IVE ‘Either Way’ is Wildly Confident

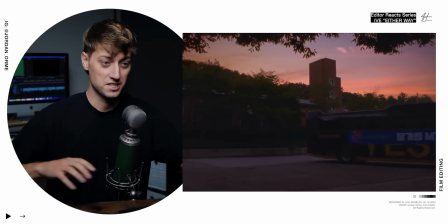The galaxy is like wiggling.
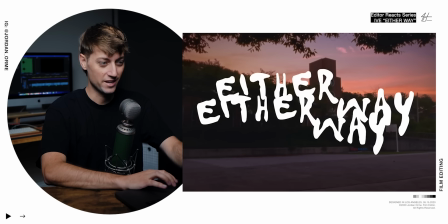Dang. This looks like it's film.
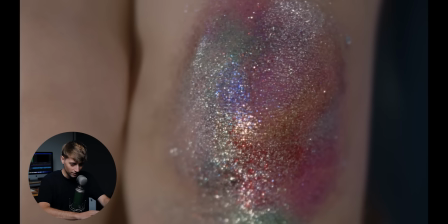Bro, was my video glitching? No, bro, it wasn't lagging.
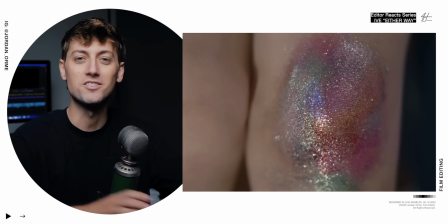That's literally how it is. They slowed it down so much that it was just like stuttery frame rates.
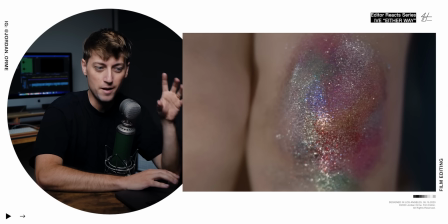I don't know if this is a bruise or what this is, but it's like rainbow glitter that looks pretty similar to the first image. I wonder how that's gonna tie into the story later.
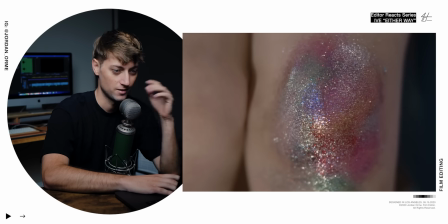Either way, twice, with a stuttery glitter shot.
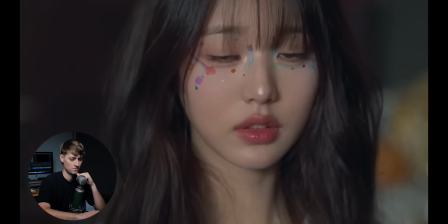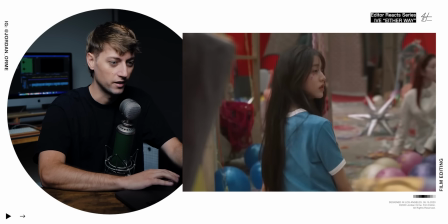Oh, frick, bro. The camera was moving. So there's two ways you can do this.
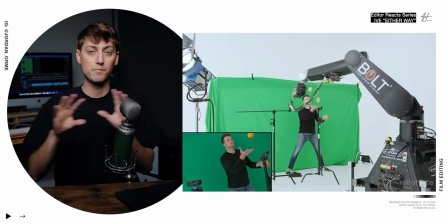Number one, you could have a motion controlled camera that repeats the camera movement every single time, and then you could just shoot it twice. I just held this up, bro. Trust me, I passed kindergarten, I can do this.
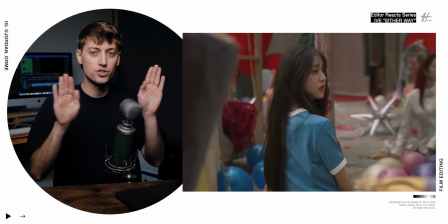You shoot it twice, comp both shots together, and then boom, you're good to go.
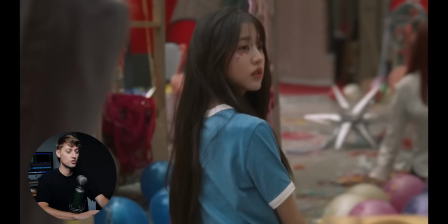Or honestly, the easier and way cheaper way to do this is to shoot this with actually a static camera movement.
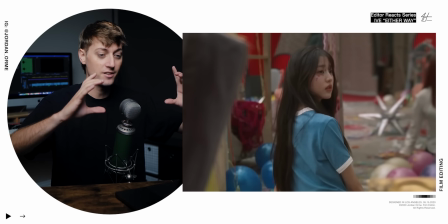The camera's actually not moving. And then in post, you punch into the shots that are comped together, and then you add an animated camera movement. So the movement's not really there, it's in post. And so that's what I think they actually did here.
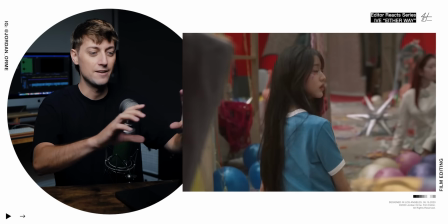Is this is a keyframed camera movement. Dude,
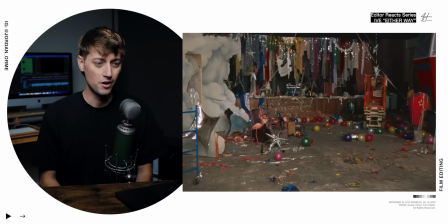the cinematography is so good. Bruh, this is such a smooth cut.
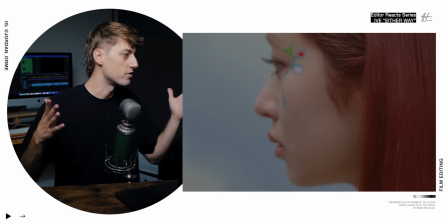Going from a close-up, blink, move, and then cut to another shot that's also a close-up moving and then breaking the fourth wall.
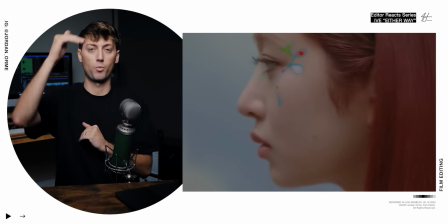That is so smooth. We're not actually matching the framing or where the person is in the shot, but we're matching the movement, which makes it feel so smooth.
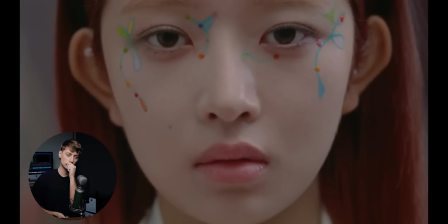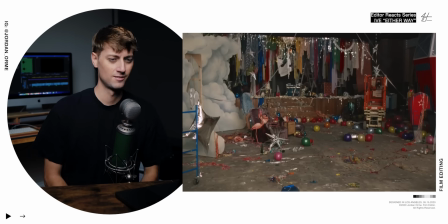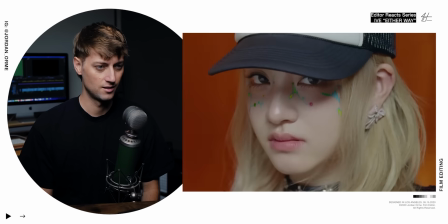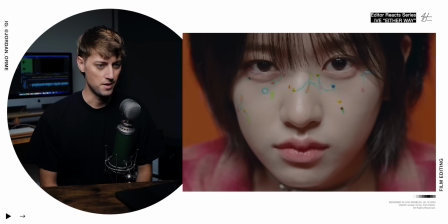Dude, this makeup is crazy. Ooh. This is so artsy. It's not like anything I've seen in K-pop before. I mean, I'm sure this has existed, but this is very, very abnormal. I'm really here for it.
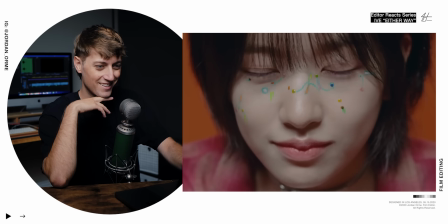Before we get into the nitty-gritty of this editing, the nitty-gritty? Fall rates probably. I am so sorry. You have my full permission to turn off this video. That was bad. That was cringy. Let's talk about the story.
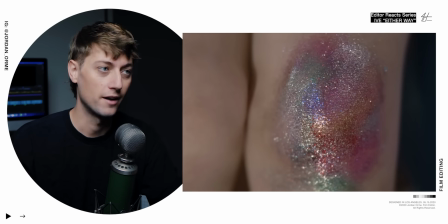This song is about no matter what you think of me, good or bad, if I'm nice, if you hate me, if I'm mean, either way, I'm good.
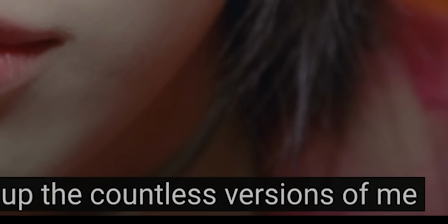It doesn't matter. It doesn't matter what you think of me. I know who I am. They're saying that there's countless versions of me, meaning there's countless different ways that people view me and think of me. And all of those things don't actually matter, which is very, very true. All of those versions are me in the end, but maybe it's not the true you.
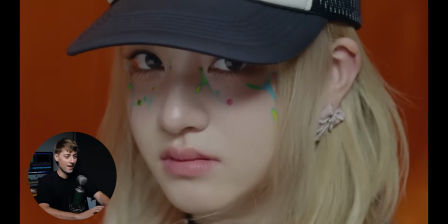It's not who you understand you to be. And then right there, we've had just stoic faces the whole time, just blank stares. This is the most important part of a scene, which us editors call the moment of change. It's when something flips, something switches in the scene. And it's actually the climactic moment in the song right before the chorus,
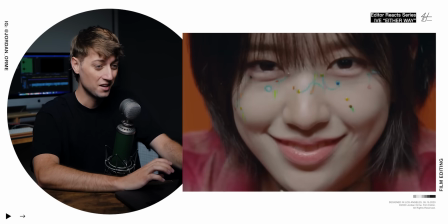where we start to smile, even do a jump cut, so we can get a bigger smile and a little like tongue thing.
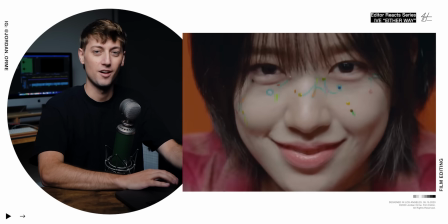The editor breaks the rule of jump cuts. So that's usually a really jarring cut.
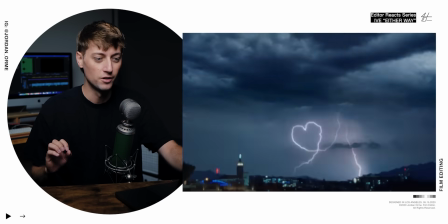Normally you wouldn't do that. But the editor says, you know what, for the story, we're gonna break this rule. Show a couple VFX heart lightning bolts. Those two cuts also match the either way I'm good. It just follows that rhythm and the editing follows it as well.
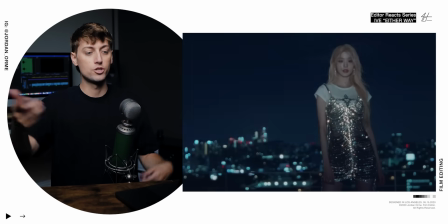1, 2, 3.
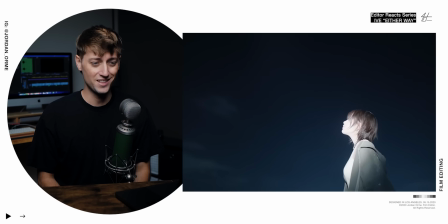Bro, this overexposed flashlight look, artsy as frick.